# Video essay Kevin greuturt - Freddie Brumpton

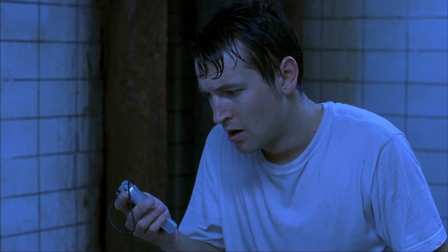(0:00)
Hello, I'm Freddie Brompton. What really is an editor? What are they for?
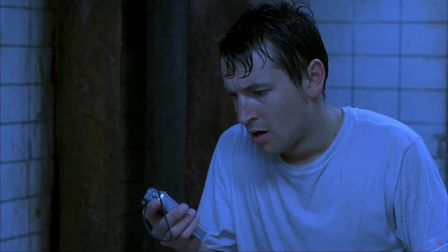(0:05)
They put a story together, add meaning and change how the audience feels.
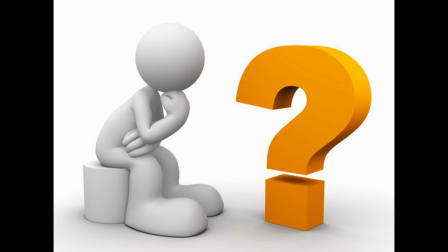(0:13)
Therefore, they're rather important. But who can be a great example of this?
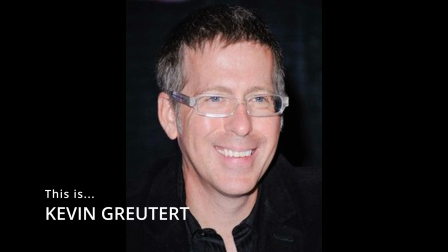(0:21)
Kevin Grutert, a renowned editor slash director. What impact have they had on this industry?
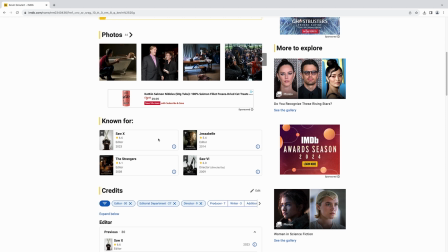(0:27)
He works mostly in horror films and thriller films,
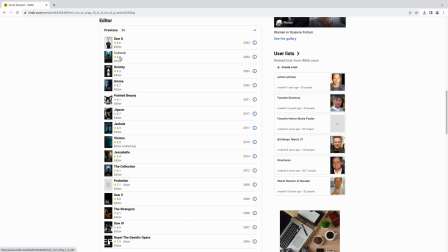(0:32)
based in LA with his work including Billy Adorno franchise, Saw, and horror cult classic in The Strangers. These suggesting he is a genre editor with having a distinct suspense style of editing, but the scare is completely different.
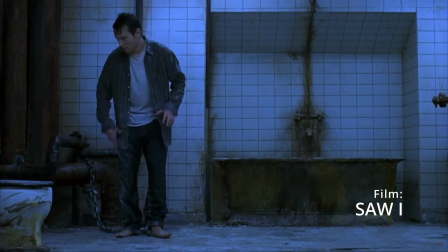(0:47)
This is due to the way he cuts his films with sound for his edit.
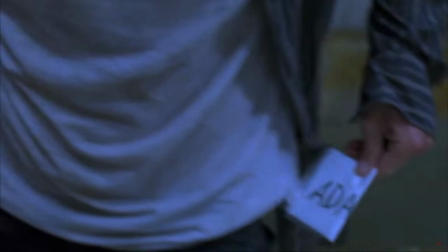(0:51)
However, let's look a bit deeper to find out some more in Kevin Gruthert's own words.
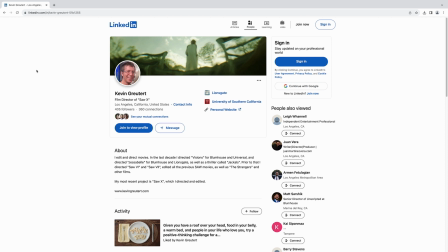(1:00)
On his LinkedIn, he specifically states his incredible work on the Saw franchise and The Strangers.
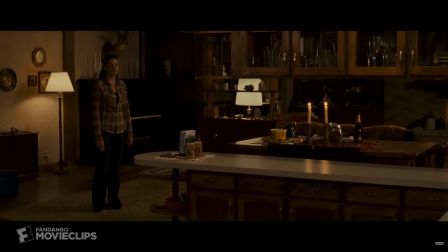(1:06)
Therefore, in the film The Strangers, we see a shot of a woman in a kitchen, but with no cut to another shot happening.
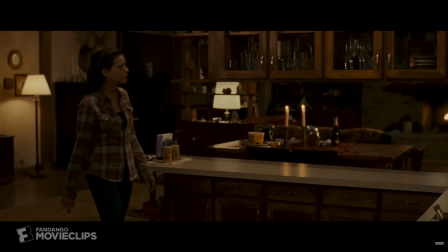(1:13)
The audience focuses more on the image, seeing the masked man in the darkness, creating that suspenseful jumpscare,
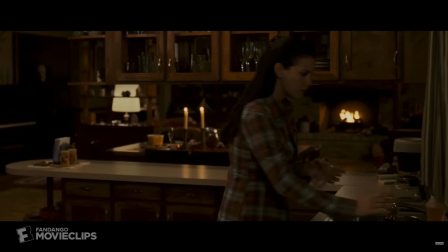(1:20)
building fear and setting up the potential scares for later on in the film. However, there's another style of suspense editing which Kevin does, which is now labelled as torture porn, with his work in Saw II and onward in the franchise.
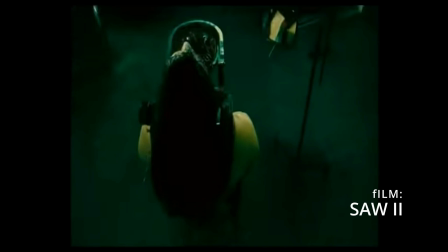(1:37)
In Saw II, we see an extreme fast-paced editing style used to hinder audiences' attention and adrenaline,
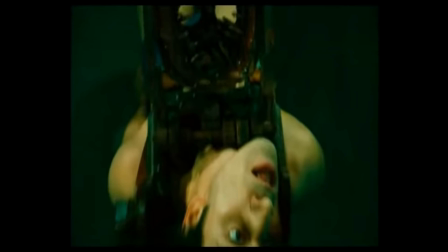(1:42)
mixed with the grotesque score seen on screen, make the most unsettling watch for the viewer possible.
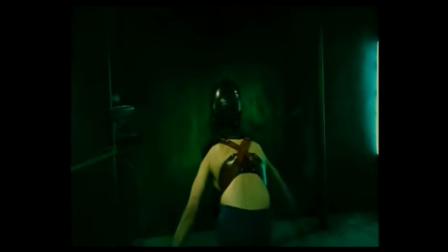(1:48)
Crane spins not through slow-paced editing and then the scare, but with a hard editing style,
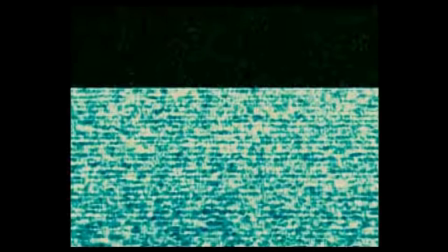(1:54)
extremely fast-paced with the visuals of blood and torture.
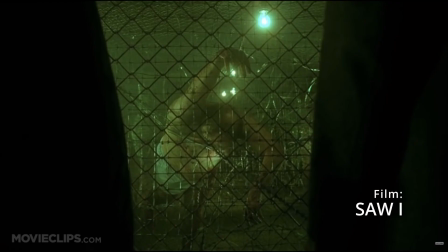(2:00)
But there is a unique editing style difference between Saw 1 and Saw 2, the first which is a noir horror thriller focusing on the detective work,
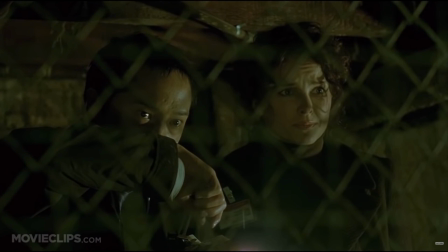(2:08)
with a slow-paced edit with very few cuts in between like Strangers but still having that gory image like Saw 2,
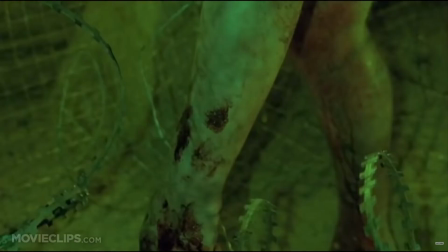(2:15)
therefore showing another one of Kevin's editing styles which is more on a spectrum of suspense making.
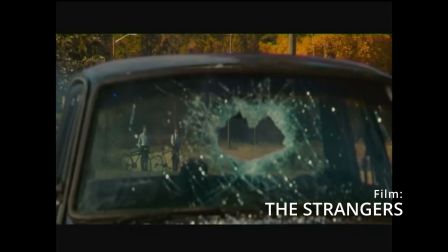(2:21)
However, to reinstate the beautifully artistic work of Kevin with the slow-paced editing style honing in one shot just for that full impact.
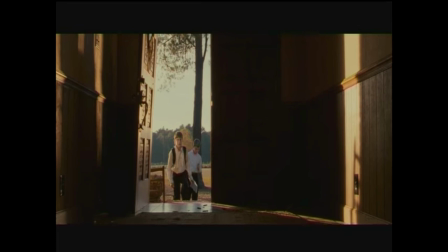(2:28)
We see this with the opening of The Strangers, which is a flash forward to the ending of the film. This is another one of his traits, which is a non-linear format.
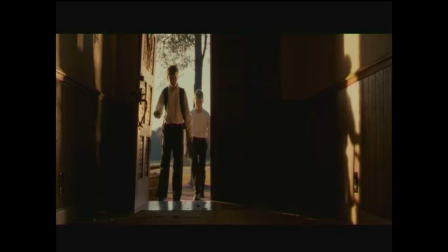(2:36)
This is also shown in the later Saw films,
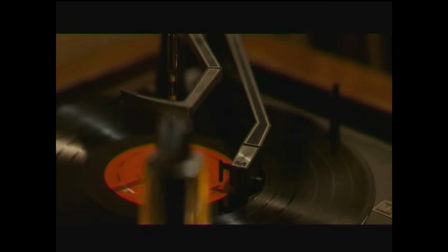(2:39)
each shot that Kevin cuts you from the two boys having a meaning and foreshadowing effect with the events later on in the film, which creates suspense and interest for the audience which poses the question,
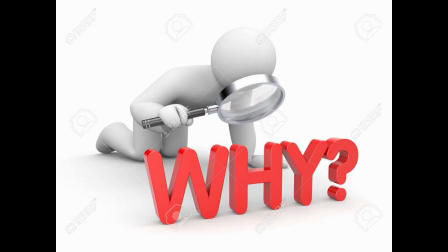(2:48)
why they show me these wide questions also being opposed to the Saw franchise in Saw 2,
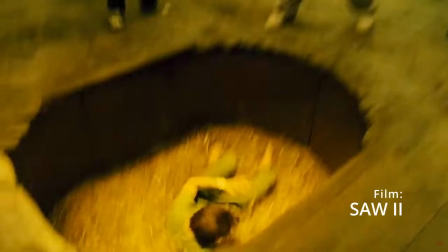(2:53)
while giving it the Saw films in a way to make us see torture porn being shown. This is to push forward the idea of the extreme visual, uncomfort of suspense.
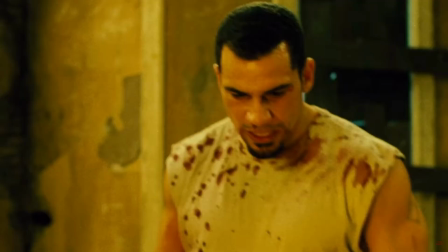(3:02)
Seeing Saw 2 with this needle pit scene, he wants us as the audience to see the frantic nature of the scene with the quick shot reverse shot cuts
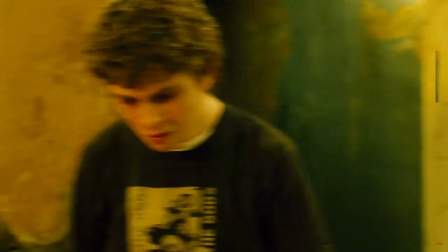(3:11)
to show the torture and pain and the reactions to it with that reverse shot offered full discomfort.
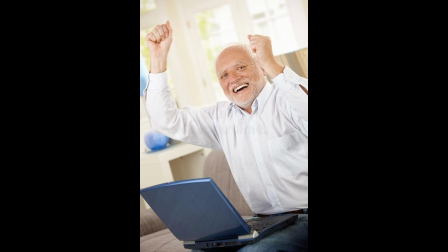(3:18)
Therefore with his ambition being this he succeeds in harnessing suspense and different manners styles with his editing.
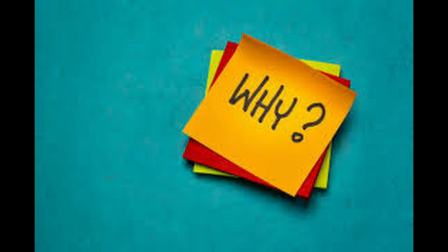(3:24)
But why? Why does Kevin Grucate do this style of editing and why does it impact on the film?
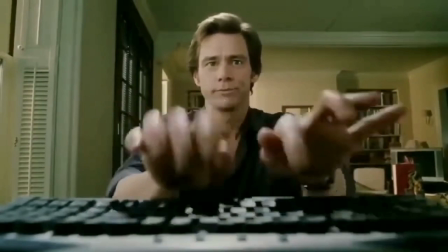(3:29)
The answer being he does this to make sure the audience care about what they are seeing on screen and get a reaction from them.
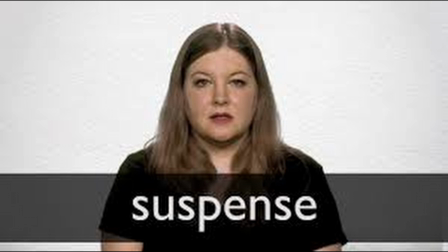(3:34)
Using the spectrum of suspense with one of them being a slow paced edit with smooth cuts so the audience builds fear and the drums get to come like in The Strangers.
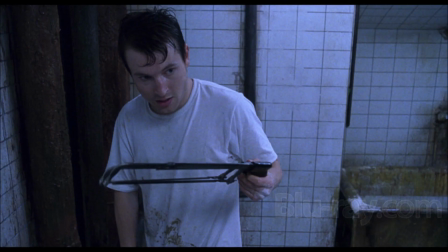(3:43)
Then a noir paced edit in the middle with graphic imagery for instance in Saw 1 and at the other end of this
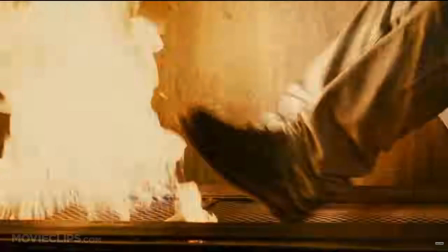(3:51)
spectrum a frantic sharp fast-paced cut edit with shocking imagery for the audience to feel incredibly uncomfortable with what they are seeing on screen.
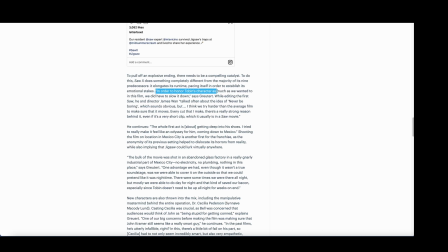(4:00)
In the interview with Letterboxd, Grutert states in order to honor Tobin's character as much as he wanted to in this film, we did have to slow it down, says Grutert.